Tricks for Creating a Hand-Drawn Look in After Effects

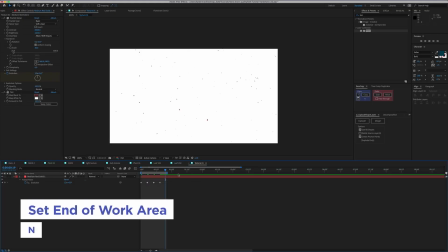1216s
And then, so I'm just going to end here to kind of see what that's gonna look like looped, a little crazy.
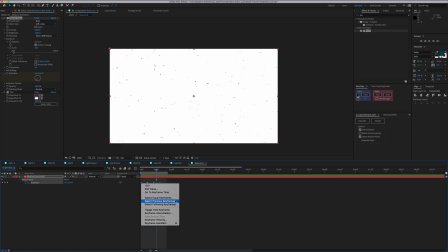1222s
Hold frame, so highlight, toggle, hold frame, there we go. Imagining this kind of over our animation could look pretty cool.
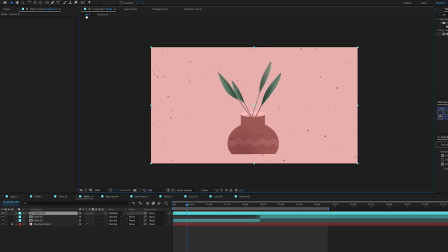1234s
Okay, so now let's kind of look on here. I think it's too bright so I'm gonna change this opacity to like 50. That's looking pretty good.
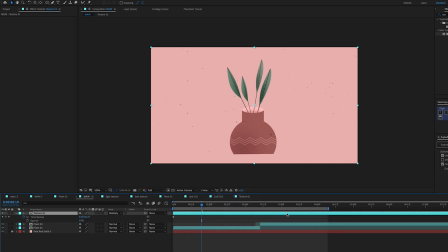1251s
One thing I want to make sure I do is loop it, time, enable time remapping, put a keyframe, that's right where my animation ends.
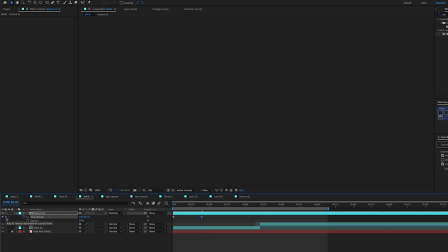1259s
Go delete the keyframe at the end using that arrow. Back to this one,
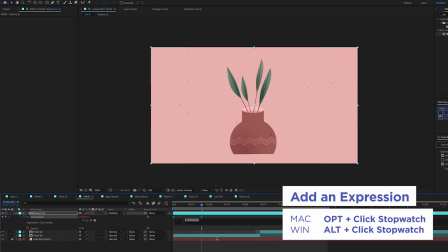1265s
option click the stopwatch to add expression super easy just loop out
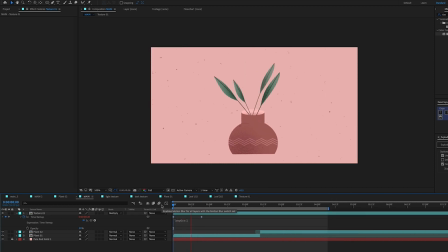1271s
click out and we should be looping cool
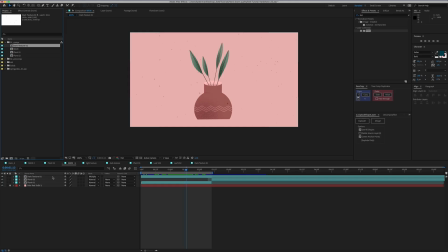1277s
that's looking pretty good so I think I also want to add another layer of this texture just a bit lighter so I'll have a darker one and a light one just to add a little variety so I'm going to do is go to my comps and duplicate this comp, which I just named dark texture.
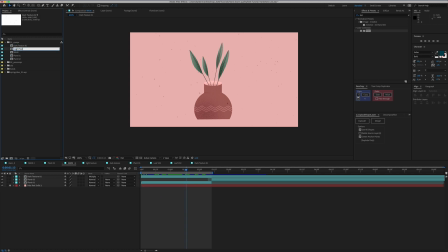1297s
And this one's just going to be light texture on here.
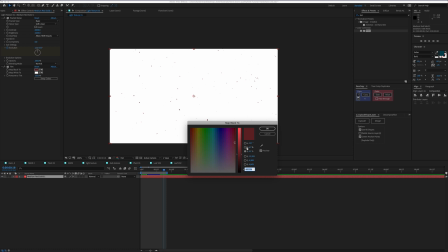1303s
So really just what I need to change is the tint. So I'm like kind of a, like a light peachy color, I think. Cool. That looks nice.
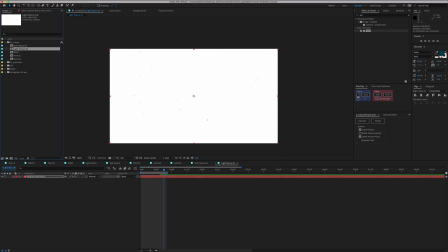1320s
All right. And back to my main comp.
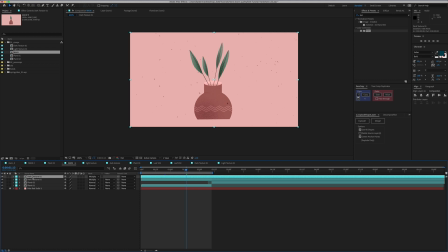1323s
So right now, if I just duplicate the dark texture I have here and then replace it by holding Alt-Option.
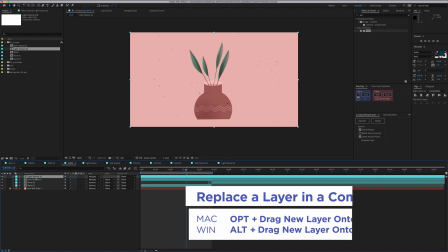1333s
This way, I don't have to redo the looping.
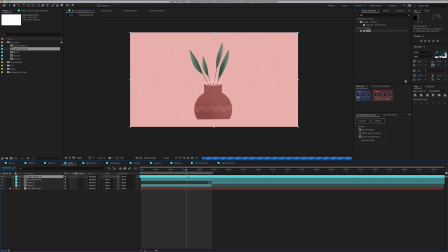1338s
But I do just want to scoot it around a little bit so it's not exactly the same spot as my other one. There we go. So I can really see both and they're not just overlapping each other. And I'm going to apply that. I like it. It's definitely a lot.
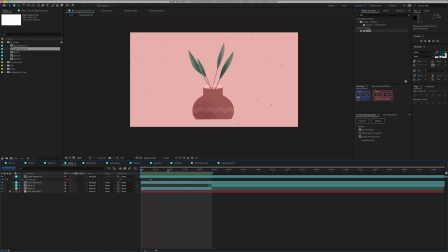1351s
I might adjust it a tiny bit. maybe play with the opacity to make it not so obvious, but it's definitely getting the effect that I want.
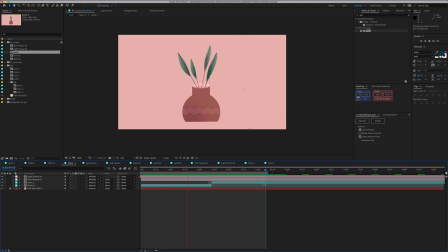1364s
Here I added that extra texture and everything we did with plant one to the second plant and finished out that flickering texture and it's looking pretty good. So there's just a few final little tweaks that I'm going to add. And the first one is going to be posterized time.
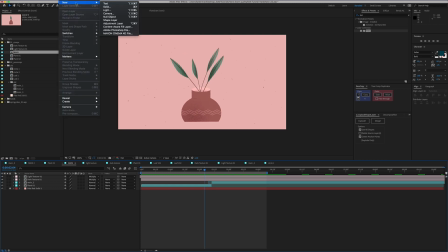1382s
So this is another one of my favorite tricks. I put on almost everything. So we're going to grab an adjustment layer.
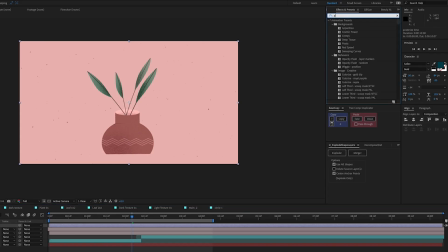1389s
I'm going to name it posterized time and we're going to go to effects and find posterized time.
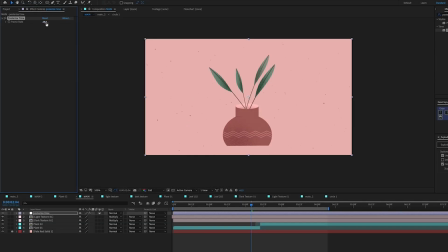1398s
Cool. So this is another really straightforward effect. It's just going to change the frame rate that we're viewing everything in really helps make something that, you know, could seem a little more hand drawn,
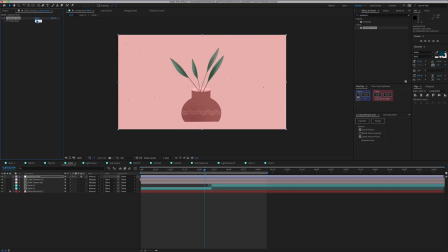1411s
especially, you know, generally frame by framework is done at 12 frames per second. So I like to go with 12 frames per second and just kind of watch, see how that looks like. It's going to add a little bit of like a kind of stuttery effect and just start looking really cool.
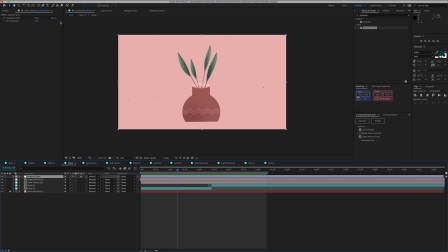1428s
Awesome. Really adds a lot. So you can play around with this. You can go lower if you want. You could try like eight. That's going to be really low because there is some quicker animation here I'm going to keep it 12 so we don't like super jump around and miss
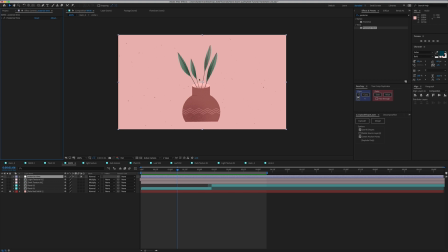1442s
anything big but I think that really adds so much such a good feeling to your work between that and rough and edges those are two things I put on pretty much every single thing I do one more thing you could do I'm going to duplicate this is just add even more noise turn that off.